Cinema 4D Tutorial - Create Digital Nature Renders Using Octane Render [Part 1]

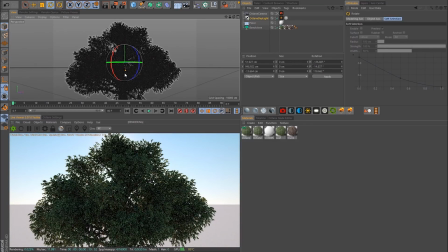745s
There we go, and we'll bring it up a bit, and maybe we'll boost its power a little bit so you can really see what's going on.
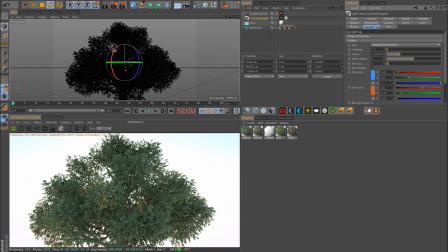751s
When it backlights the leaves, we get these interesting variations in color here. The other thing I'd like to point out is the contribution from the sun gets a lot more dramatic if this floor isn't white.
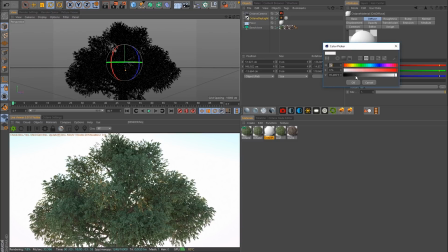764s
Like right now we're getting a ton of bounce light from the floor, so if we change the floor to more of a gray, now we're going to see that stuff show up a lot more.
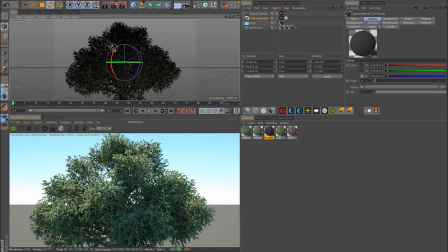773s
Same thing goes too with those glossy materials. You're going to notice them a bit more when the main contribution of light is from that single source.
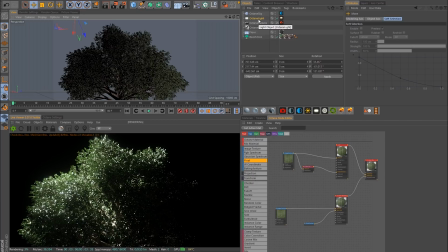781s
For instance, lighting the tree with a single small high-powered area light, you really see those glossy shaders coming through.
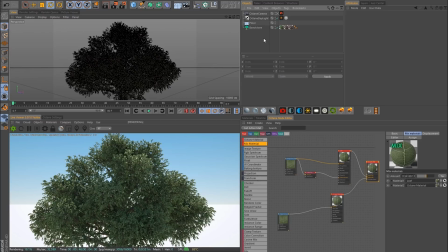787s
And at this point, I'm going to check out a few other trees because we want some variation when we're putting this stuff in Octane Scatter. We don't want just the same type of tree over and over again. So let's check out some other trees real quick. All right, so let's come back up to Plugins, Forester, Forester Tree.
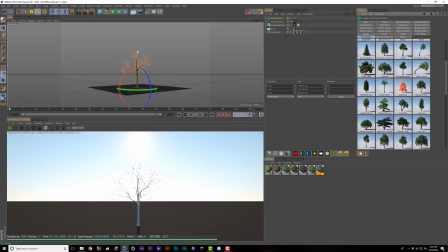802s
Just grab another one. So let's come down and find some large leafy trees, like here's a live oak.
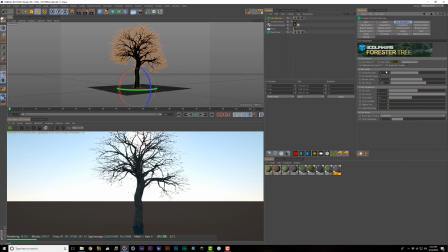808s
Let's try that. And remember, we'll go back to tree parameters and set the viewport levels to the same as the render levels.
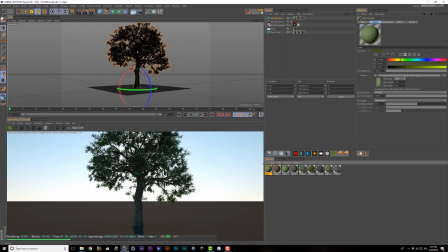815s
And in this case, the leaf texture it's using is exactly the same as before.
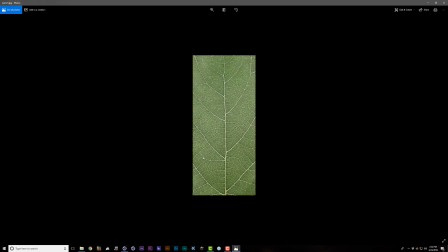820s
So if we look here, we can check out the image. So it's just using this as the overall leaf texture.
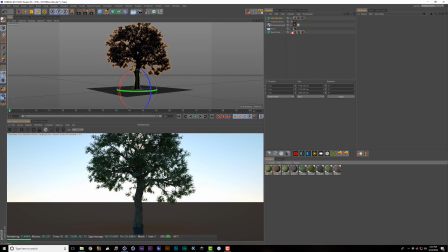824s
So we can actually go ahead and replace this with the texture we put all the effort into. So let's just drop this over top here. And there we go. That's a lot nicer looking.
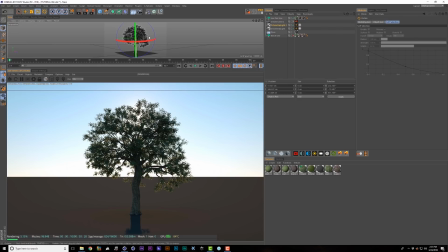837s
So I can also create another version of the sun by holding down Control and duplicating, and let's just rotate this around so that we'll be able to see the glossy shaders a little bit better. So here's that version, and then this one's to check out the transmission. So as we build these, we'll be able to check out things a little bit easier.
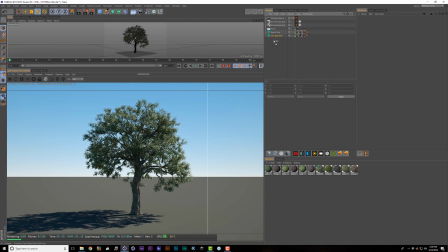852s
Okay, so here's a potentially faster way to swap out the trees. If I just duplicate my live oak tree here and turn the old one off, I can just come in here and go to my tree library and switch it for something else.
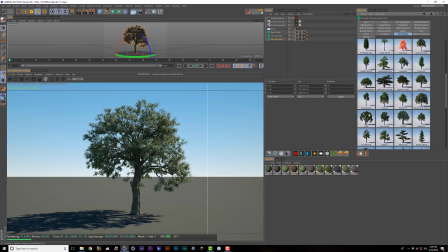863s
So let's come on down and grab this regular oak tree here.
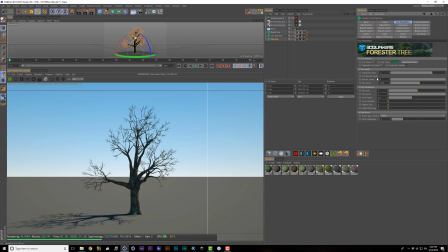868s
And now if we come under tree parameters, you can see this one has render levels of 8. So I kind of use that as a guide to figure out where I should put my viewport levels.
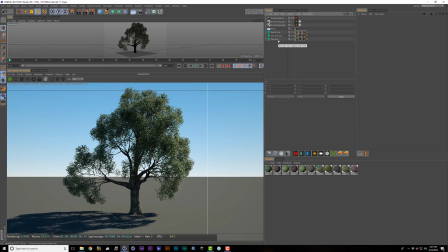876s
So I'll pop in 8 for that. And there we go. All right, let's try this cork tree here.
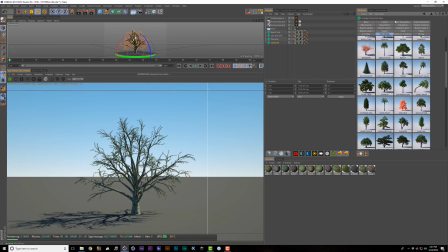885s
And in this case, it looks nothing like the picture, so let's mess with the parameters here.
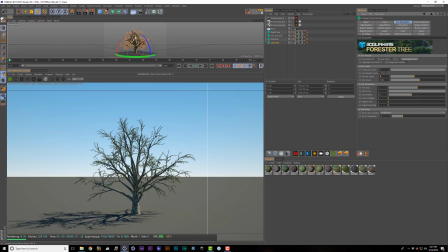890s
In this case, I found 4 wasn't quite enough, so the defaults don't always work, but it's an okay guide.
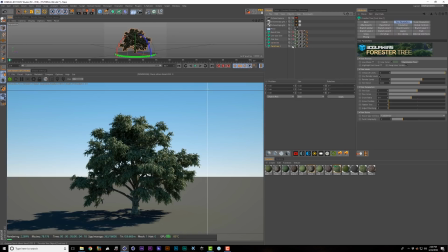898s
There we go. That's kind of a neat looking one. Let's duplicate that. All right, let's come down to this Olmesii tree.
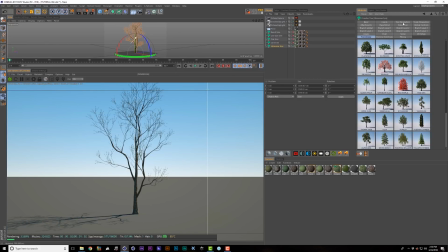906s
Yes, I had to look up how to pronounce that. And let's set this one to 7.
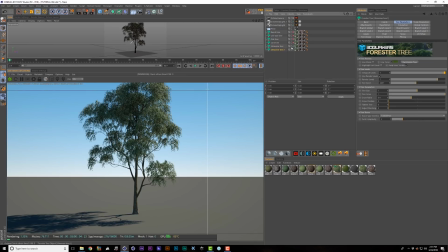913s
Cool. And let's do one more. Maybe this one will do a smaller tree.
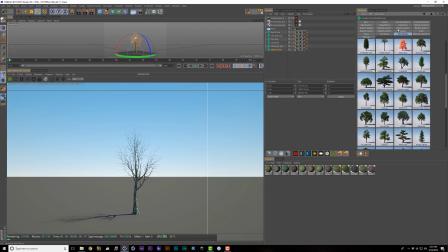921s
Let's try this one out here. And let's go with the default levels on that one.
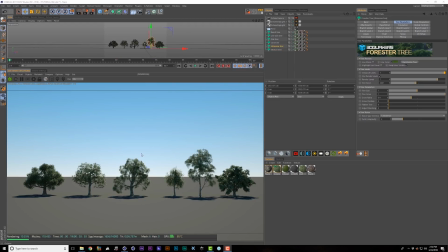928s
Looks good. Here's a quick look at all the trees we just selected, and then if we want to check out what they look like with that transmission, there you go.
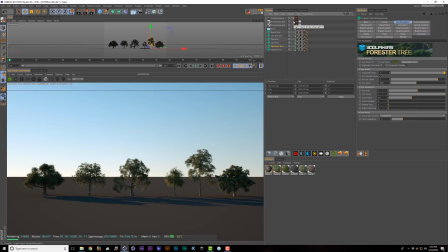937s
So looking pretty good. Let's move on to selecting different types of grass.
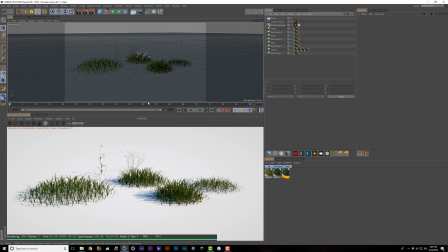942s
Alright, so this is a super helpful file that Joseph Bashara sent me that shows some different types of grass that he's using to create variation in the Forester settings. So you can see that some of them are more spread out patches and others are clumpier, and when you make sure to include that variation, overall your result's going to be more convincing.
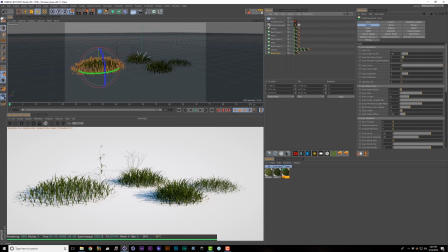959s
So if we come into the Forester settings on one of these, you can see that he's altered the grass patch radius. So this is just the control that spreads the patches out. So we've got some patches that are much tighter like this and others that are more spread out. So that's a really simple control, and just that one thing will pretty dramatically change the look of your grass overall.
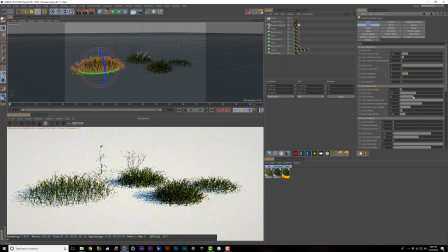978s
And then grass size and length are also pretty important. So we could make thinner, taller pieces of grass. And finally, let's take a look at these grass node count and grass per node counts. So what does this actually mean?
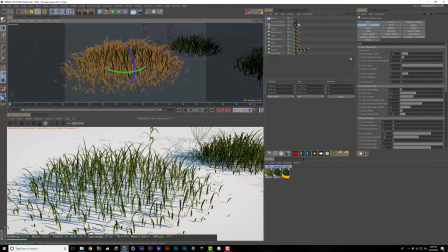990s
Let's zoom in here and take a look. So let's bring them both down to 1.